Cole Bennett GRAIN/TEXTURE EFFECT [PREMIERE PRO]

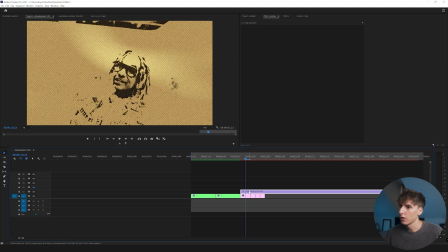(12:29)
That way it has the same properties, and then I'm going to drag it all the way to the top, actually right underneath flicker.
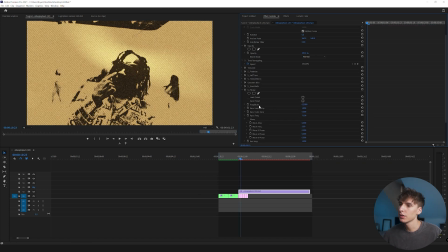(12:36)
And I'm actually not even really liking how that flicker is looking, so I'm just going to go ahead and use the same values from the first two clips. That 0.5 amplitude and then the random frequency 75. Actually, I'm gonna even bump it down a little bit more and bring it all the way to the bottom.
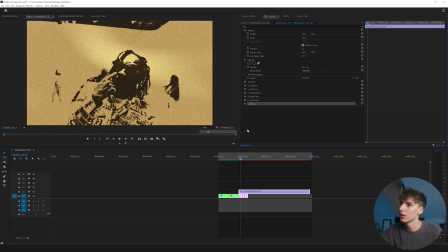(12:50)
I think it would fit a lot better if you had a song going to it, but for right now, it's just kind of looking a little off to me. Another thing I'm gonna go ahead and do is go to the halftone layer,
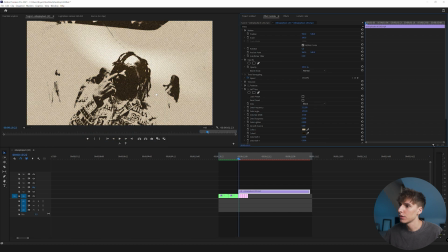(12:59)
and I'm gonna go and start the color off somewhere around here so it kind of matches those first few frames, like these frames here. And then I'm gonna go 5 frames to the right, keyframe that color at the start, and then keyframe the color to the final color you want.
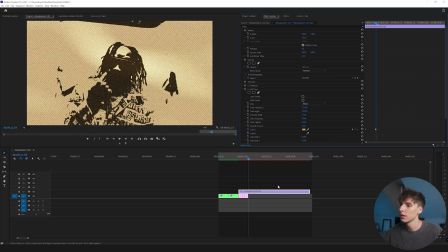(13:16)
That way it kind of just blends a little bit better. You can do it for the second color as well. And then I'm just gonna add one solid paper rip to this bottom layer.
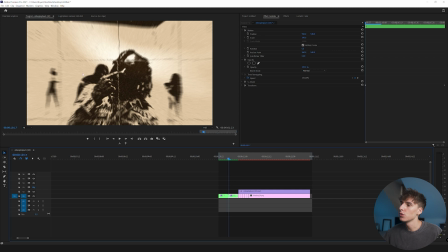(13:23)
And if you're shooting on a tripod, it's going to be attached to the image, kind of like these still images are.
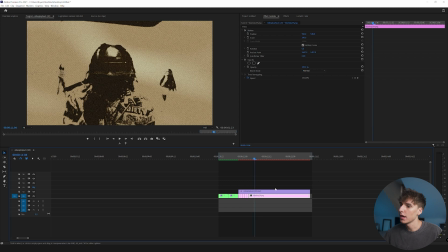(13:28)
So that's why I really like that when you go ahead and add the digital movement in post. For our case, it's a handheld clip, so we're not gonna have that ability. Let's go ahead and name this 3 and then add one final transform effect onto it.
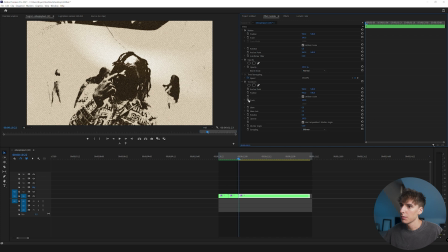(13:43)
Drag that onto the nested sequence. And I'm gonna scale and position and go all the way to the end,
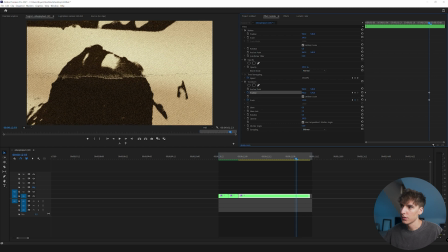(13:49)
and let's bring it in and down just like that.
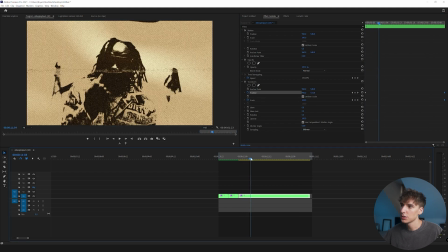(13:55)
And then what I like doing is, since that first 5 frames has the paper changing and the colors are changing, let's go ahead and go a little bit more than halfway through the clip,
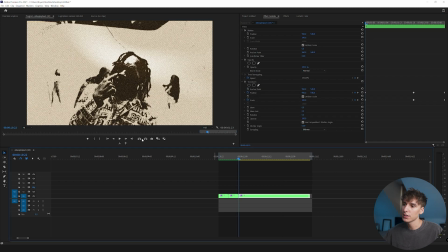(14:04)
keyframe the position and scale, and then go to that first 5 frames and drag that position and scale there.
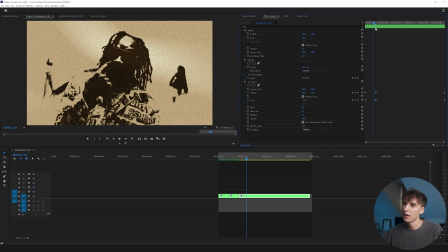(14:11)
The majority of the movement happens in the first 5 frames, and then it kind of moves a little bit after.
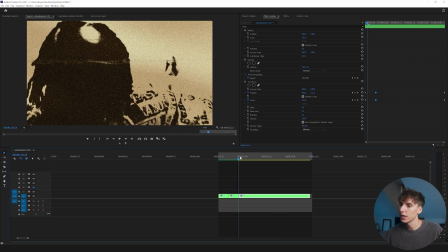(14:16)
And then I'm gonna make sure to bring that shutter angle up to 360 so we get that motion blur, and then render that up.
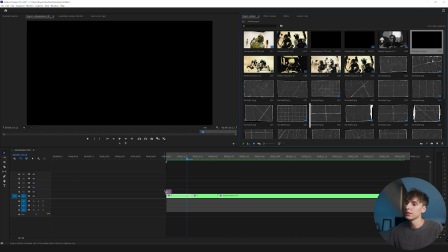(14:23)
And then one last effect I would add on just to kind of sauce it up a little bit more is an adjustment layer with some RSMB.
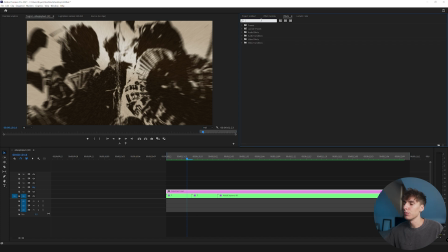(14:29)
That's just gonna give it a little bit more smoother of motion. It's a plugin that I recommend a lot. I'm gonna drag it onto the adjustment layer and then maybe make the blur amount something like 1.
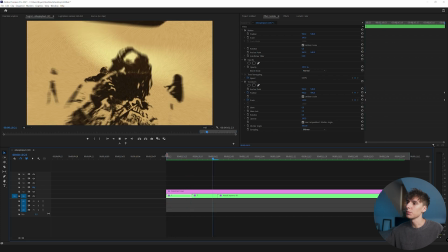(14:39)
And then you can see it makes the transition a little smoother, adds a little bit more blur, and just gives it a cool look in my opinion.
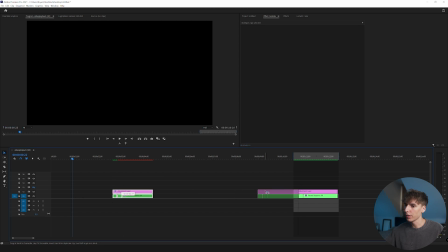(14:45)
So we can kind of compare between the one that I did before the tutorial and one after. Every single time it's gonna look a little bit different, especially depending on your clips. So don't copy the exact values that I'm using. and just play around with a lot of the texturize effects in Premiere, Sapphire, Universe.
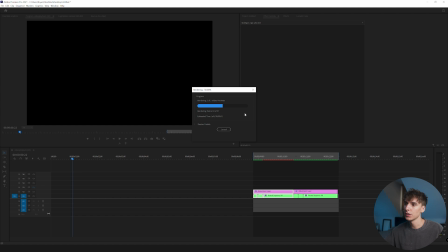(15:02)
All these different plugins and effects are going to give you different looks. You know, I'm excited to see what you guys kind of come up with using these concepts.
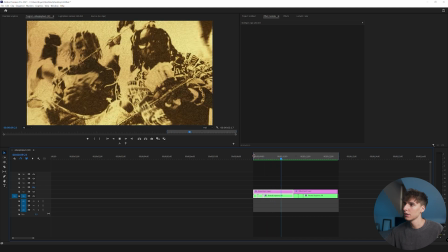(15:09)
Kind of play this again. The first one, and then that's the second one.
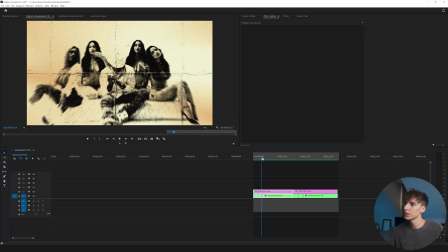(15:15)
The first one, I had two different still frames, and then it went to a normal clip.
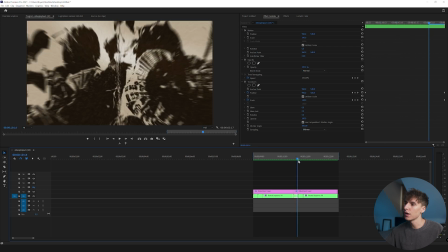(15:19)
And then this one, I actually decided to do one still frame, and then the still frame as it transitions in. And I think it actually looks a little weird now that I'm looking back at it. If you just replace that with another image, it would make the effect a little smoother.
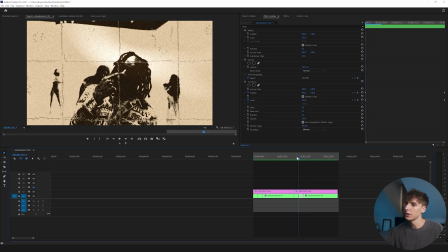(15:35)
But I still don't think it looks bad, but it almost looks like it's repeating the clip here. But yeah, guys, that's pretty much all I got for you guys in this one. If you made it all the way to the end, like always, I do appreciate you. If you haven't already, like, comment, subscribe, do all the YouTube stuff, follow me on social medias.
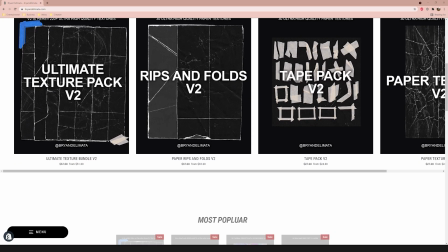(15:46)
If you wanted to check out my texture pack or any of my packs and presets, I'll have my website linked down below. It's a really good way to support the channel and get some cool looks as well. But yeah, guys, that's pretty much it.